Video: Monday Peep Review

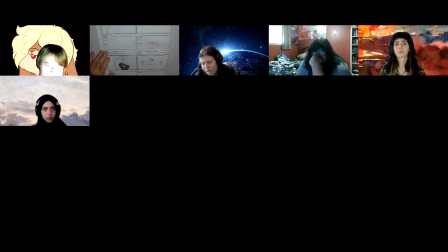I'm not showing how to indicate camera moves, so we want to make sure that it works as single shots and using cuts. So anyway, so if that's the case, this would be scene 1, scene 2, scene 3 with one pose on each of them.
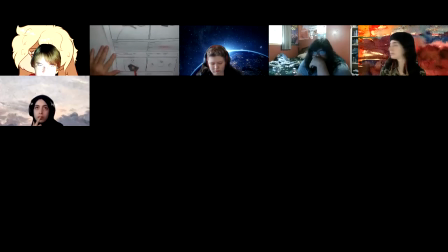Because if I'm looking at this, say it's scene 1, and these characters are popping in, different characters are popping in the shot, I really don't know how that's happening. I'm having a hard time interpreting how would I execute that. So a little bit of an issue on that. Okay. So now we have scene 2, and it says 1 of 1.
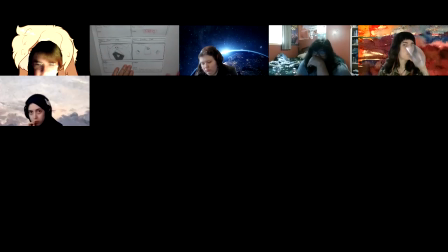So I know that's our shot. So what is working here is that here's our establishing shot showing the relationship of those characters. We've seen the close-ups of them, and here's that far shot showing where they are in relationship to each other. You should always do that at some point.
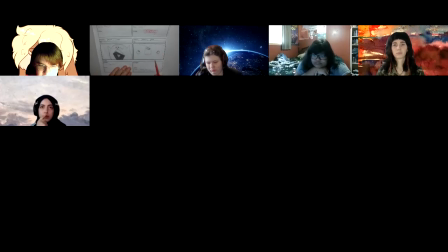I know at some studios, I know at Nelvana, they insisted in establishing shot first up front and then start cutting the close-ups and mid-shots and things. That was just their policy. But you'll see as we break down episodes and things, that's not always the case.
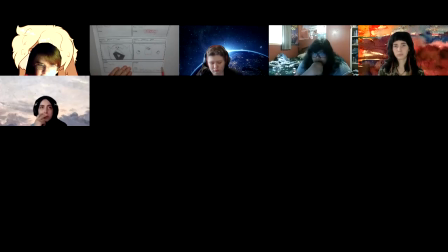But you do have to have an establishing on it at some point so we can see the relationship of the characters to each other and to their environment so that we can figure out what's happening. Okay, so no dialogue here, but we do have some action notes, which is great.
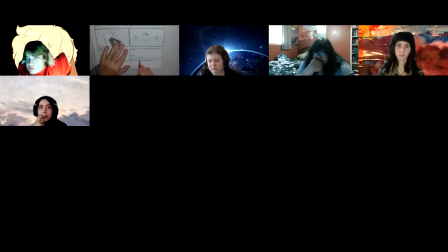So we have here saying both Quack and Peep just look at Chirp. Chirp looks at them. Okay, so Yeah, so we're having that eye direction, which is nice. We're seeing his eye direction back, so that's all good.
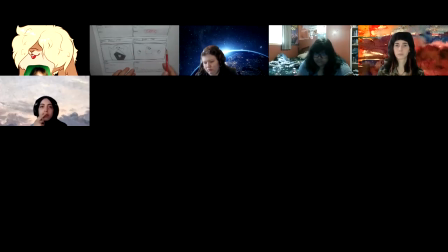And the indication of background is there, so it's not too bad. It looks like, yeah, we're getting an indication of a water line here and some ripples, which is nice. Any indication that we can see that we're in water helps visually.
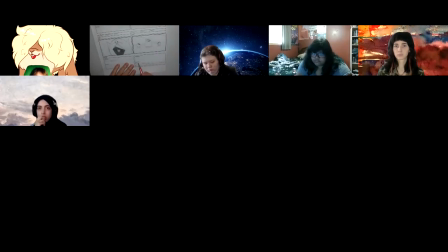And something like that might be in the action notes too, saying 3 characters are in the water at Quack's Pond and then looking at each other and such. So just really reinforcing what's happening in the visual.
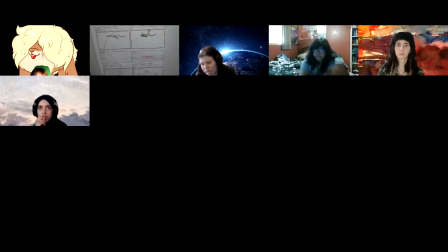Okay. So we got page 2. So again, 2 of 2. That way I'm not looking for, if it just says 2, I don't know 2 out of how many.
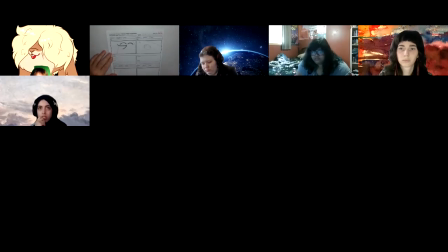I could be looking for more pages, which I didn't find. So I have to be careful. So now we've changed to scene 3 and there's 1 of 1. So we've got that close up of Quack, which is good. And dialogue says go.
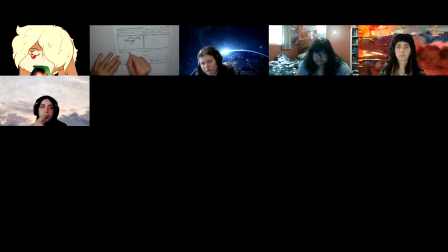I'm not sure who's saying that. That's why we, you know, if it is Quack, we're close up on him talking. That's why I put Quack underline and then go underneath. So I know he's the one saying it. And if it's all of them saying go, have all their names.
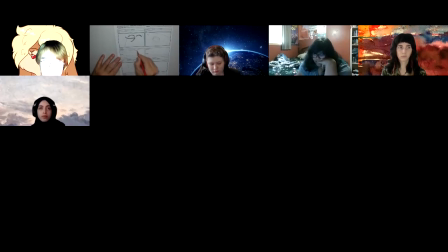Have Quack, Peep, and Chirp and underline all their names and then go that they're all yelling at the same time. So it, again, whatever you can do to clarify and make sure this is really understood from everybody. Okay. So here we've got a very high shot.
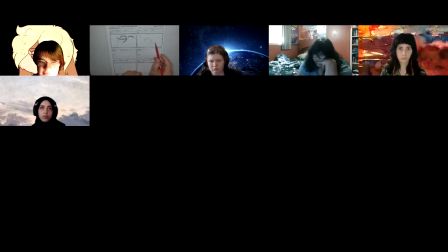So we're in scene 4. There's just enough here that I can make out what's happening. And that is we've gone really high and we can see the back end of Quack and his feet sticking up. And we can just see the little feet of both Peep and Chirp out here.
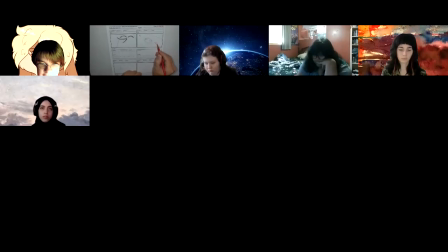And it's nice kind of defined that Chirp has the multiple toes and that Peep has just the single, so we can tell which is which along there.
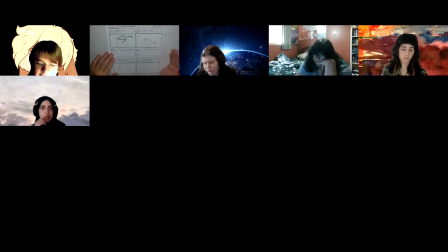Not sure if the high angle was the best angle to look at this with. I mean, it's not bad, but it's possible that if we
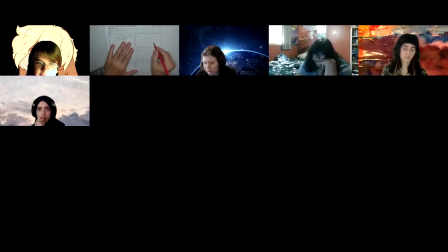kept that horizon line low with some background and we could see the back end of Quack like this, and then Chirp's feet out,
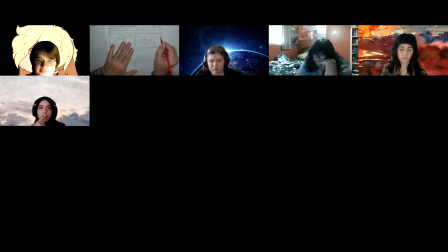and then Peep's feet, but we still have some relationship to our environment and whatever. So what I'm getting, usually the idea is keep the camera at eye level of,
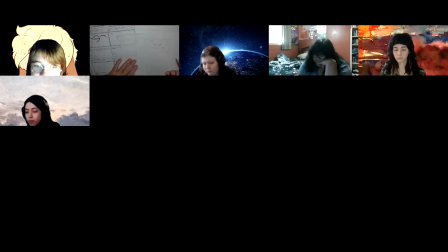you know, possibly a fourth person. Look at the camera position as another character, as your audience and where they're looking at things from. So I think this angle, just bring that camera lower to where we can still see where the pond is. It's almost going back to the
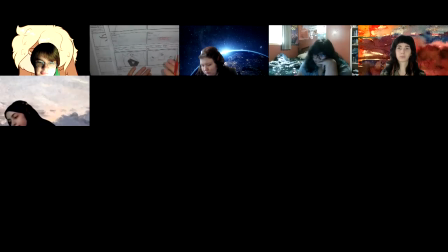this shot, but we could go a little higher for when they jump in upside down. Okay, so just some ideas there to look out for. Let's see, action notes. Quack bounces up
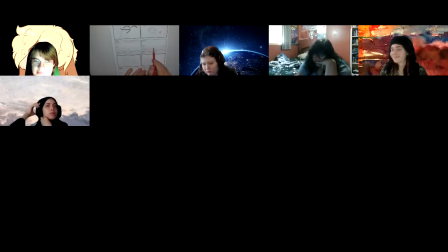slightly in excitement, and then cheerful music plays or as they perform a water dance. Okay, that's good. See, I didn't know that's what was happening, that it was a water dance. So maybe if this is a water dance,
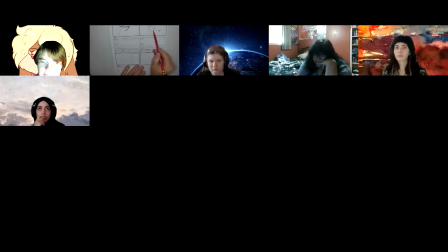is that they could have more than one pose of what is the dance, because that's open to interpretation as to what the dance is about.
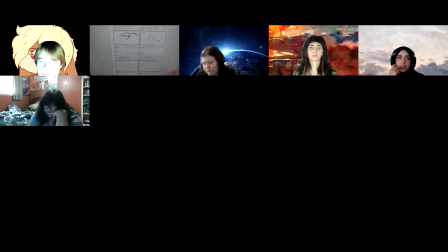So it's an action scene because there should be multiple poses of what the dance is. It just leg position changes or what's happening. So, you know, having more than one pose of that going on.
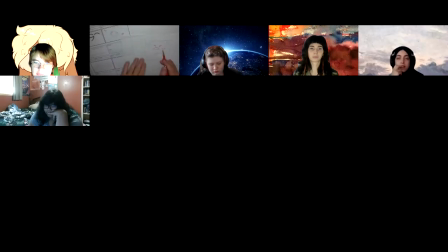So for example, if this was the idea of the angle in the shot, then the next one, you know, we could have some different leg positions.
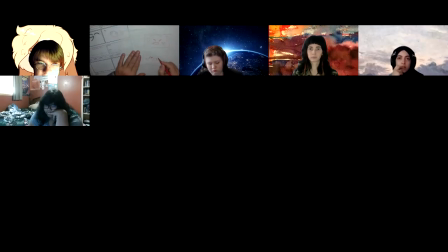So it's working that out, trying to figure that out. because if this goes into production, it's going to be anybody's guess what exactly is the water dance, and is it just the legs changing position,
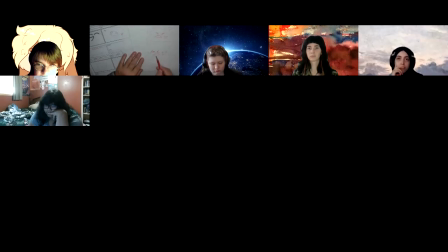or is it their position, or can we see them underwater, or it could be that we have a shot where we have the water's edge, we can see some background, and maybe we have a water line so that we can see what we could see above,
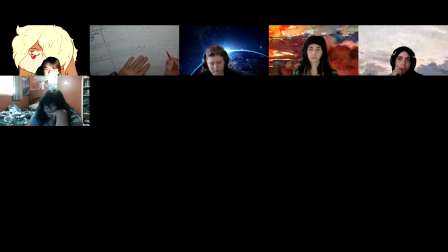and then maybe we can see them underneath. Just indication of a color difference. But the main thing is, if there's a water dance, we have to visually show the poses, like what is the water dance.
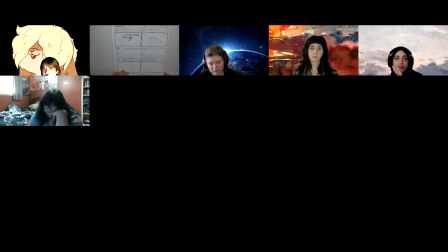Because if I was given this and I had to animate it, I'd be going, oh man, I really don't know how they're dancing and what they're doing. I'd have to start thinking about how that's going to happen. The storyboard should be clear. The storyboard should actually show that and be clear on that action. Okay.
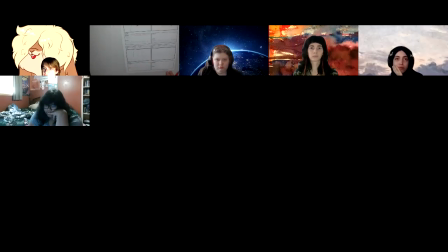And then we're finished. So very short story. I was hoping there'd be a little bit more to it. I don't keep it simple. This might have been too simple.
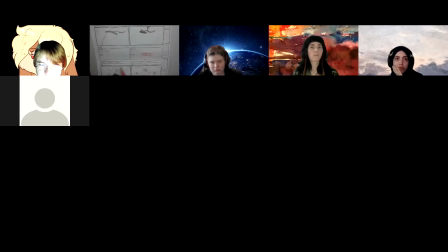But again, we've got our characters and they're working and we've got things happening.